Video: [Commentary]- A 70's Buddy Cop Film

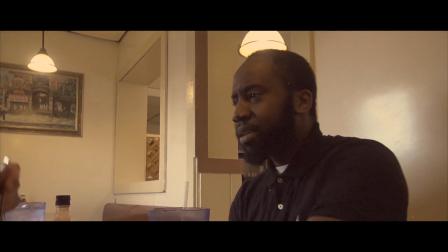19:25 Oh, wow. he's sitting right there and like we kept filming and he kept making noise and taco was like stop making noise we're filming and then dude
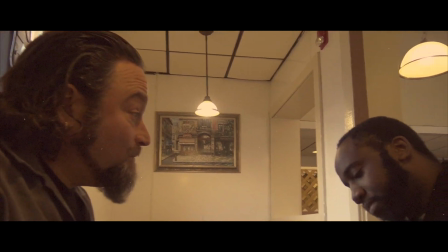19:34 all right so the funny story about this scene is we we ordered our food and then we started filming and every all the waitresses in the
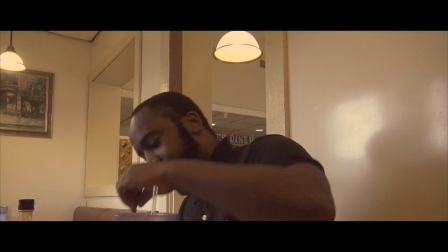19:42 in the place noticed that we we were filming so everyone kept trying to like get in the background like the waitresses would like go
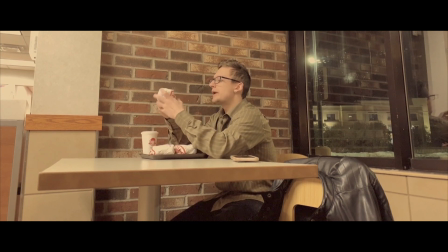19:50 sit at the chair next to us and they would like come ask us
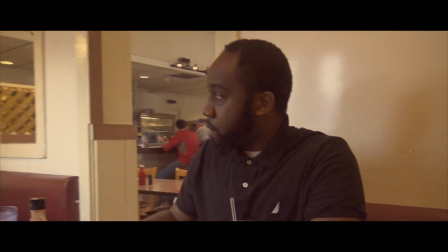19:55 for like water when we clearly had like too much water everyone just like and those
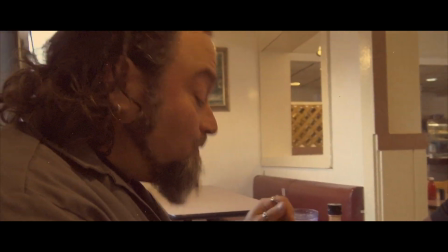20:00 two kids sitting in the background they were like waving in the background and i i went over and was like yo like we're trying to
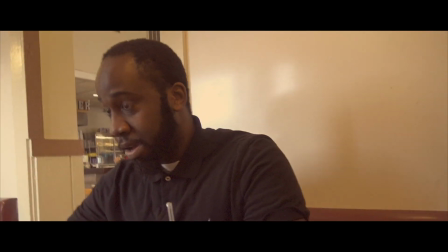20:07 make a fucking movie here i'm so sad i wasn't here for this just because i love their food dude their food is great yeah we all got we
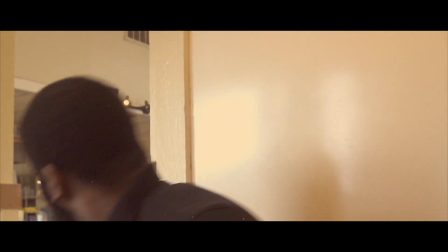20:14 all got breakfast oh yeah we all got breakfast and then my car broke down really my car broke down i had to have taco take me to the fucking
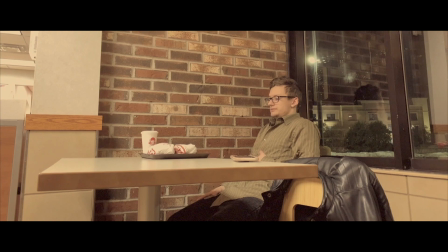20:22 shop oh wow and then this was shot at a wendy's presumably right next door to the diner so they could see through the glass
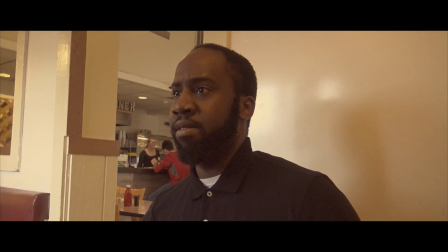20:30 window but one's clearly shot at night and one's clearly shot during the day and
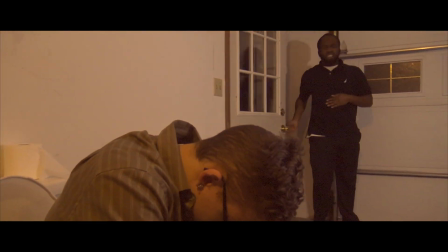20:35 then joe's uh computer went into sleep mode so that's great and now we're back in the garage aka the bathroom i
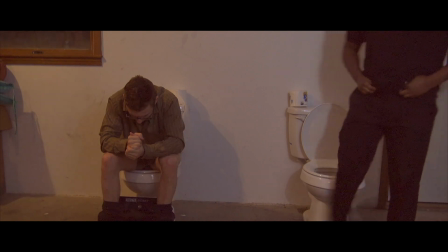20:44 love when he says that i love how awkward so this bathroom although it looks nothing like it
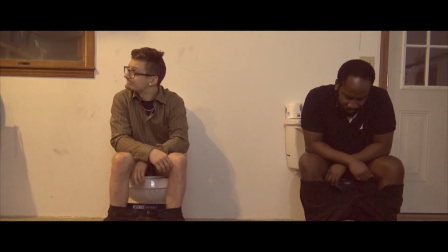20:49 is actually based on a real bathroom that i've been in at a restaurant really yeah there's a a restaurant in the area i'll tell you about it later and
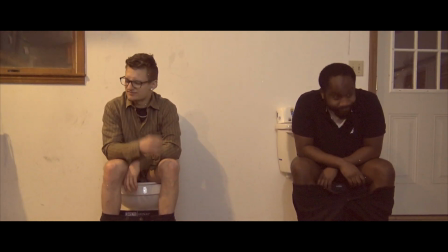20:58 i've gone there and it's right behind a bar you open the door
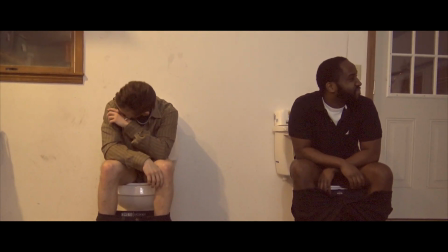21:03 and there are toilet seats and like a urinal and there are
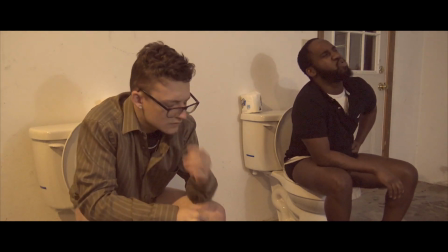21:07 no wall like breaks between it at all there's nothing dividing it so on top of which wow it's even worse than this because the door is
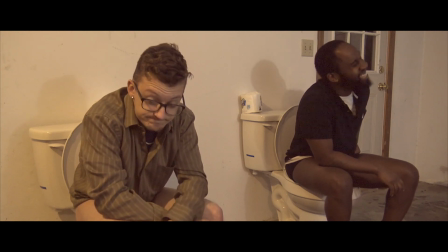21:15 literally you like if there were customers next to the door like by the bar when someone opened it they could see someone just sitting on the toilet
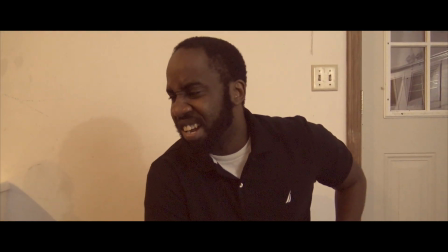21:22 it's so awkward dude that is so bad yeah this night i remember it was really cold
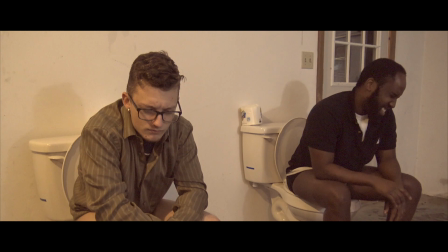21:28 and it was one night after after work it was snowing when we filmed this yeah oh uh
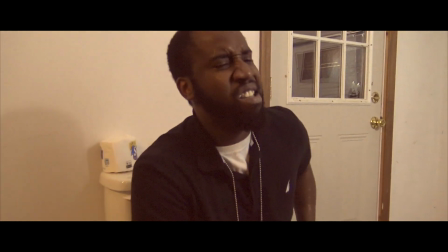21:35 november or something because this is this is actually a national toilet day national toilet day is when this was shot yeah we had that space heater in the garage
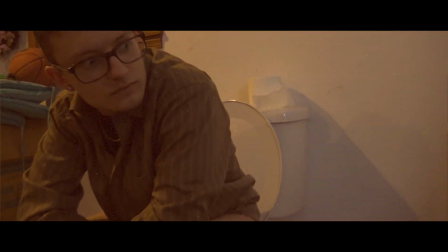21:42 because the garage was so cold yeah and me and taka or me and martin were like basically naked i love the way i love
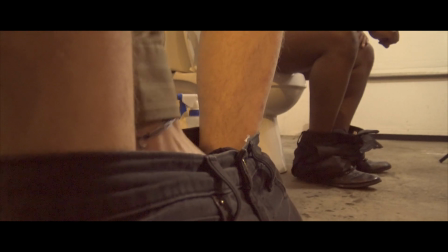21:48 the way you look dude i love the way i pulled out the gun dude another big thing about this scene is i was wearing a hat
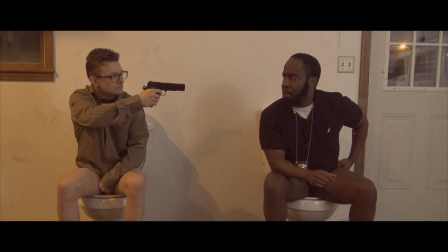21:55 all day and i did not expect to film so my hair isn't gelled so my hair just looks like i just got fucking like ravaged by a
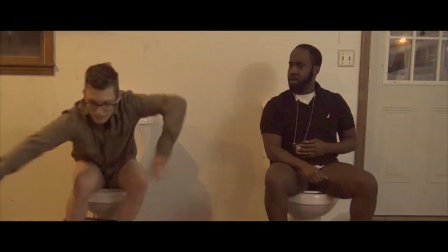22:02 bear and then i love how we look at each other we get up and then i like i the idea is i can't get up to
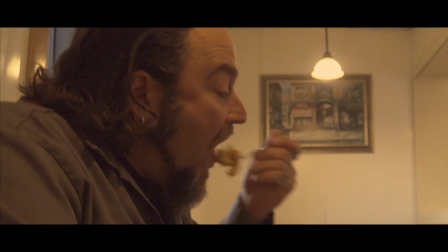22:10 fight because i'm shitting my pants so bad right that was the original idea that you had to the the fight scene and then it just always cuts
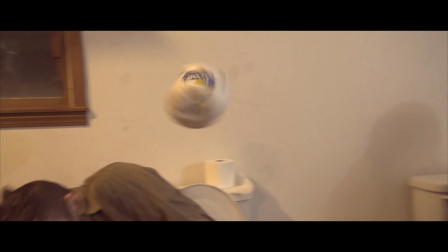22:18 back to taco taking the same bite of food right
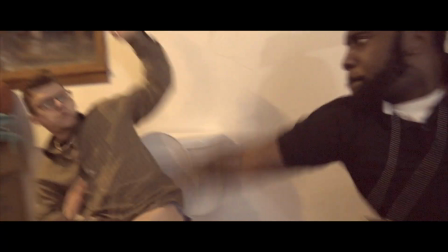22:24 which I love but the idea for that is like that's how many times they went back in time
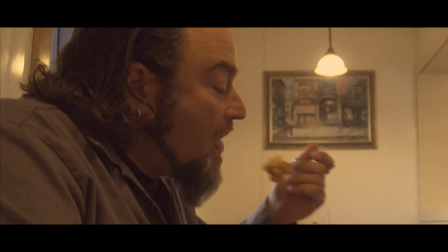22:31 yes exactly they kept screwing things up so many times
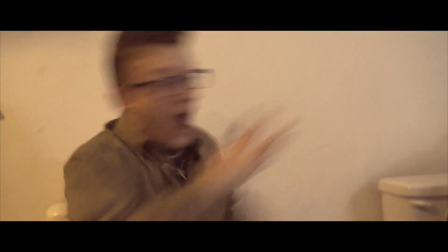22:39 and I remember that scream I just I have a tendency to just scream and go crazy so yeah That's me going crazy.
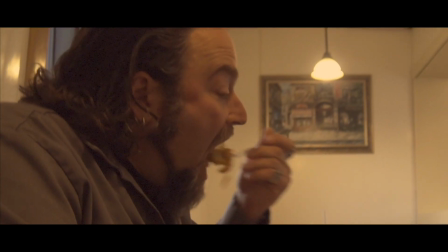22:48 Taco's still taking the same bite. I drag fucking Martin off the toilet seat. The same bite of food.
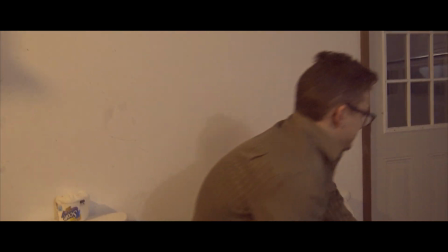22:53 I wipe my ass with shit. I love this. I know it grosses everyone out.
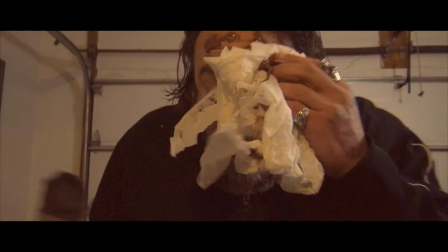22:58 Taco walks out. Right in the face of shit. He's got shit in his fucking forehead.
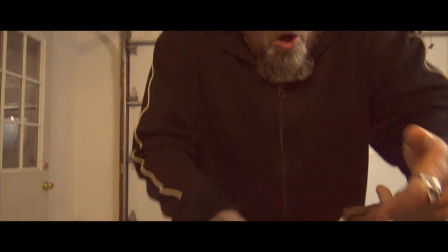23:03 The shit falls off. He can't get the shitty toilet paper off of his shitty finger.
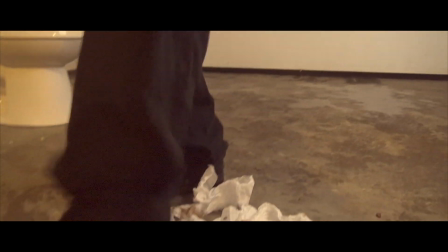23:08 Dude, and then it cuts to black. And listen to this.